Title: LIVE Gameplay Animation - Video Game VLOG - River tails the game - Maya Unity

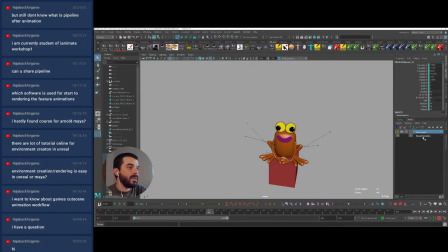(26:02)
Maybe this rotation here is a bit too much. So let's go find a key, and let's go set a key in here,
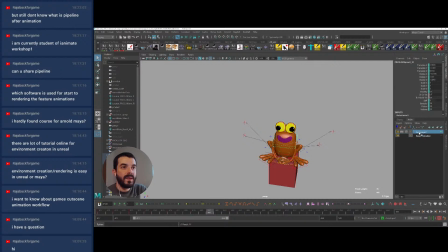(26:17)
and then let's reduce the rotation to the right. I wonder if I could also translate this guy a little bit to the left, so that as it comes to the right, there will be a bit of rotation,
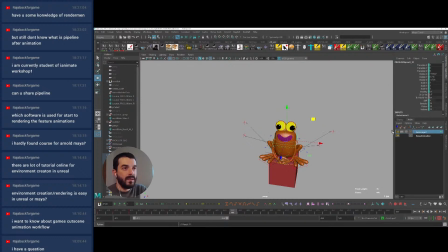(26:40)
and then we zero out again. Let's have a look. There you go. So
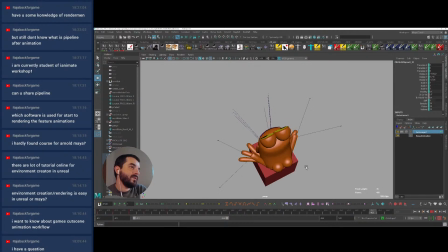(26:53)
there is a bit of variation in there in the motion, even from the top view, so the character may be seen like this.
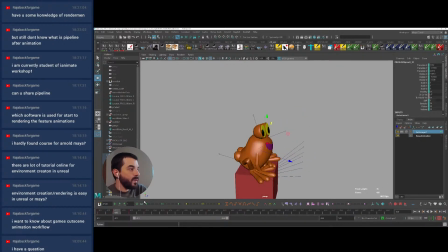(27:06)
Let's have a look and see if we can create a better feeling of weight, maybe by keeping the rotation going on the way down.
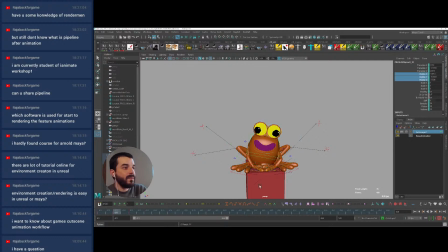(27:23)
Maybe this rotation at the beginning on the first breakdown is a bit too much, so maybe I can reduce it a little bit. And then we go back up. Maybe I can also anticipate the coming back up. Yes, in here.
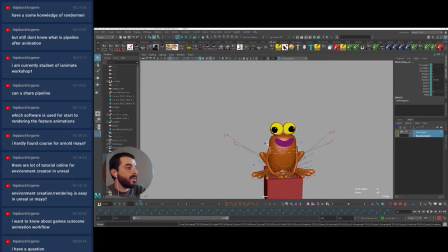(27:46)
Let's merge this guy. One of the problems of working with a long time, in my opinion, is that when you merge layers, Maya will have to evaluate the long timeline. If you were in a single brief shot, you'll be much faster when merging.
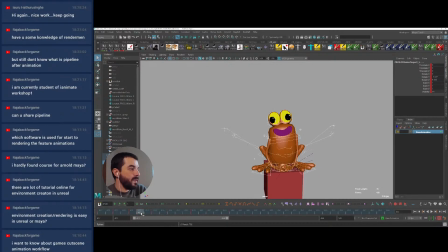(28:05)
So maybe in here I can just see what happens if I start transitioning on the way up a little bit earlier. There you go. That could work.
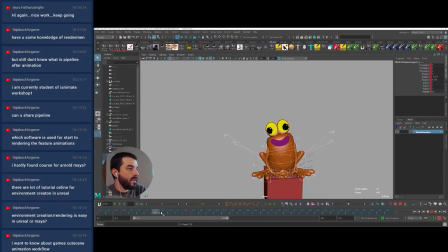(28:28)
And as we go down, let's see, maybe we can be a bit faster in the arc down with the head, and then we come back up. Let's have a look.
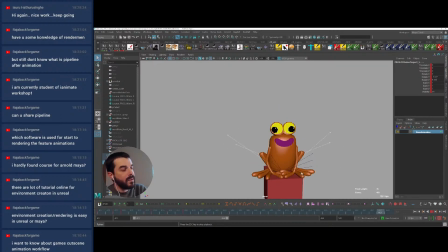(28:49)
That could work maybe.
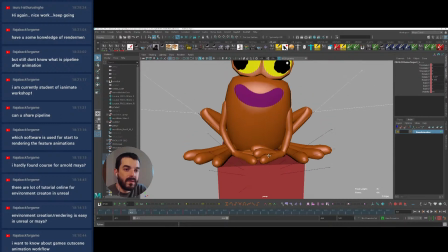(28:55)
Hi Izuru, welcome aboard. I hope I'm pronouncing this right. Izuru Hathu Suringe.
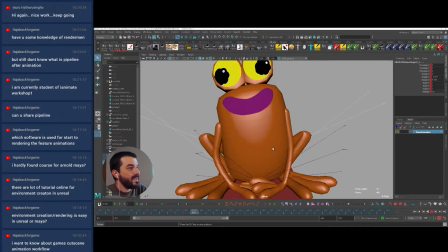(29:08)
I'm not sure. So there you go.
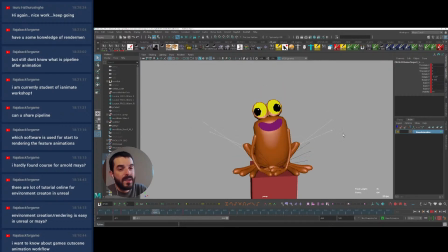(29:13)
Now we have the reaction. So I'm animating for a game named River Tales the Game. I'm going to paste the link in here. And if you want to upvote the game on the Ask Game Dev Discord server,
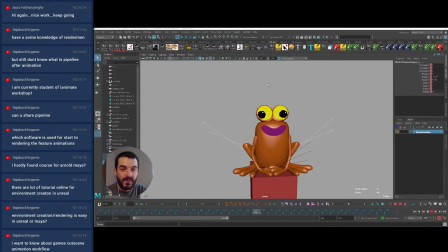(29:27)
please follow this invite I'm pasting and go and vote for the game so that we gain some visibility, because we really plan to do a Kickstarter for this thing, or they plan to do a Kickstarter rather. So in here,
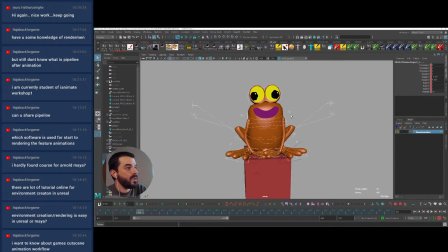(29:43)
we have now a nice bouncy action. I maybe want to do a little bit more of an arc. in here it seems to me that I should be going to the right a bit earlier to complete the circle. So maybe to camera right.